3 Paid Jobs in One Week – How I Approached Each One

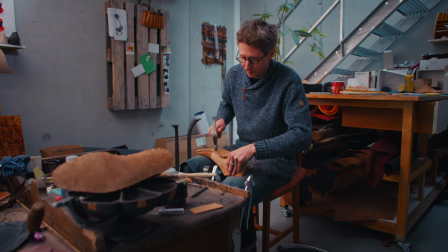[0:00]
So last week I shot a branded video with a shoemaker, and on the weekend I went to Munich to take pictures at an event in the evening and shoot interviews during the day. 3 completely different jobs in the span of a couple days, 2 of which were on the same weekend. And to show you how I approach each of these projects, I'll take you to the computer and show you the footage and work through it like that.
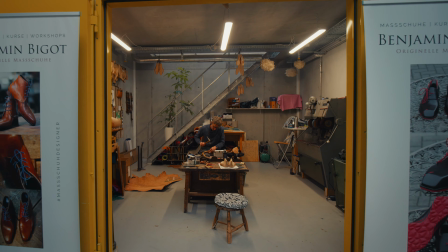[0:16]
Let me start with the shoemaker. If you see the opening shot, that is basically the one side, and this right here is the other side.
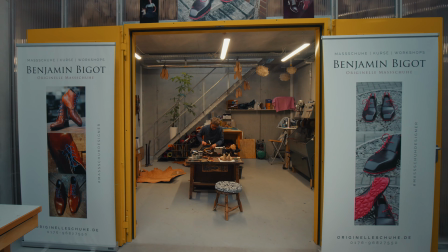[0:25]
And so with a quick look at like what the space looked like, I chose this side as the place where we'd do the interview.
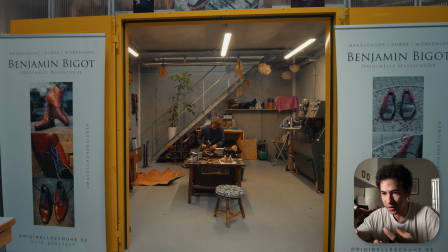[0:32]
Like you can see the stool there, you can see just the way the space looked, and I decided to have the camera face into the back left corner where the stairs are, just to give a bit of,
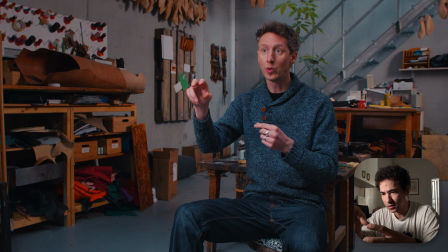[0:41]
depth into the room, like leading lines and having you could feel it's more 3-dimensional.
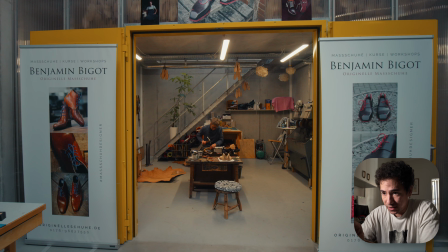[0:45]
What you would also notice is that in this shot you can see the lights on top, and the first thing I did was turn those off and place a light onto the right hand side and have it bounce off the wall,
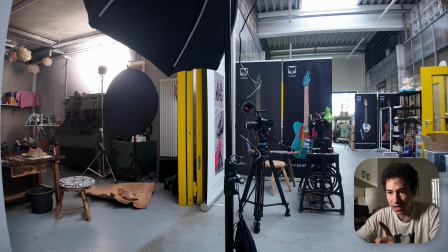[0:56]
and I lit the entire room with that.
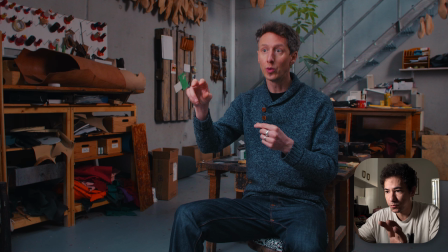[0:58]
There's no other light in there except that one light, so you see the whole room in the back is lit, just bounced off that wall, bouncing to the right.
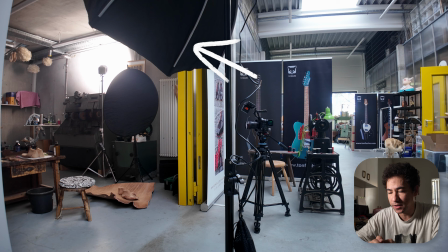[1:07]
And then I put a key to the left, the opposite side basically, so that I have like dark light
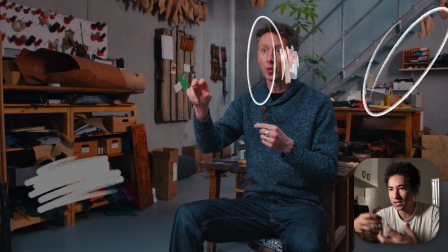[1:13]
patches all over, just to give it visual interest.
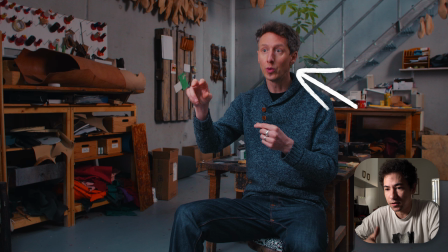[1:16]
To then basically get that shadow on his right side, this right side of the face, I used these
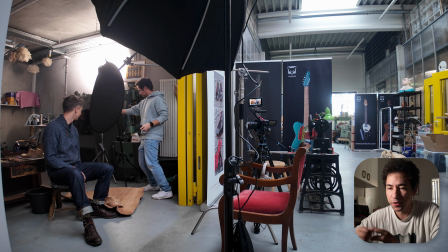[1:25]
foldable reflectors thingies and put that in front of the light so that it doesn't bounce off the wall onto him,
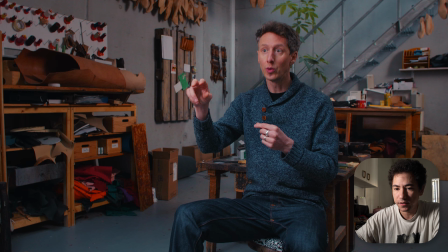[1:31]
and I just kind of blocked that from hitting his face, which then created this shadow on his right side of the face. For the other shots, to kind of have the same kind of look, I couldn't have the light bounce the wall anymore because it basically would turn around the light on his face and it wouldn't look the same.
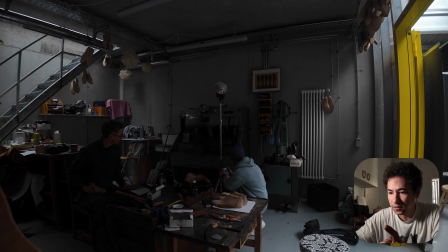[1:51]
So like I had to then take the light and bounce it to the
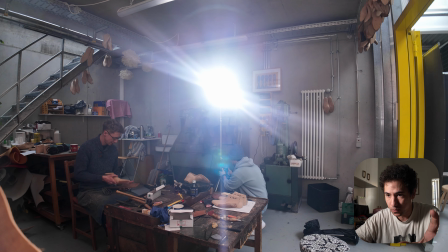[1:55]
opposite corner so that it lights that wall and then lights his face.
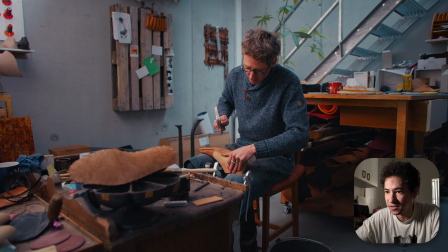[2:00]
Obviously what helps is that there's a huge skylight above the stairs, and so that also basically lights from behind. So for this shot, for example, I only had one light and that did everything. That's basically how I went about filming this whole thing. Then I just sat down with him, did the interview,
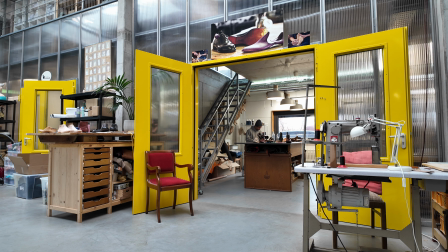[2:18]
and then got some B-roll footage of the other rooms just to kind of show what he's talking about, because he has these 2 spaces.
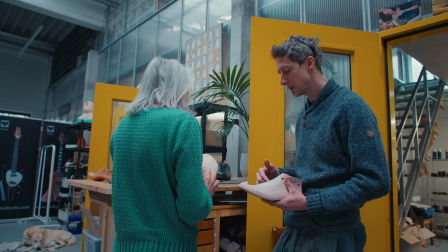[2:25]
And we were lucky enough that we got a client that was by chance there for that day, and we basically took that real conversation. There was no acting involved at all. She was actually there for a proper appointment, and we used that whole thing to kind of underline what he was saying. So we shot that whole client interaction first, of them communicating, trying on the shoe and all that stuff, and then we did the interview. Then on the weekend I drove to Munich to take pictures and videos.
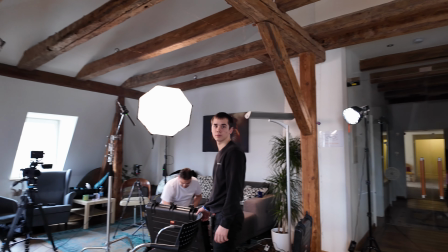[2:53]
So I brought a lot of my gear, all my lights, my tripods, my 2 cameras, and we had this one room.
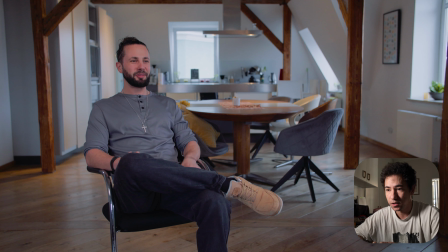[3:00]
I was very skeptical about the windows being in the background because I didn't want them to be overexposed. I didn't want them to glow out.
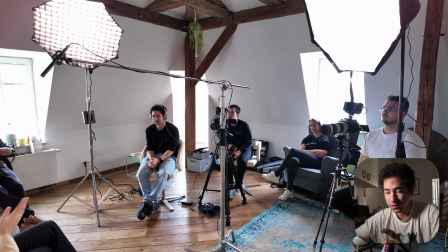[3:08]
We ran all of our lights on 1%, all of them, because they were powerful enough to light perfectly within this room.
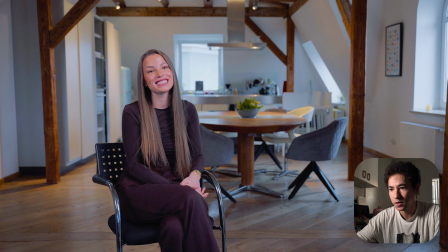[3:17]
We put on the normal ceiling lights in the background to not have a completely dark room, to give a bit of visual interest, and filmed deep into the room. We moved that table back just a bit so that they don't sit right up against the table. The whole reason they asked me to come is not necessarily because of the gear that I have,
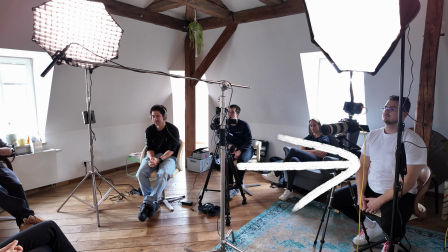[3:35]
because Ben on the right, he's also a very good videographer, and he brought an FX6 and an FX3. So it really was not about the gear. Like, they would have had this gear anyway. They asked me to come in because they wanted to learn how to do interviews from me, how to interview people, how to ask questions, how to interact, to get the best out of everything. And we had an online Zoom where it's basically broke down how to do a good interview.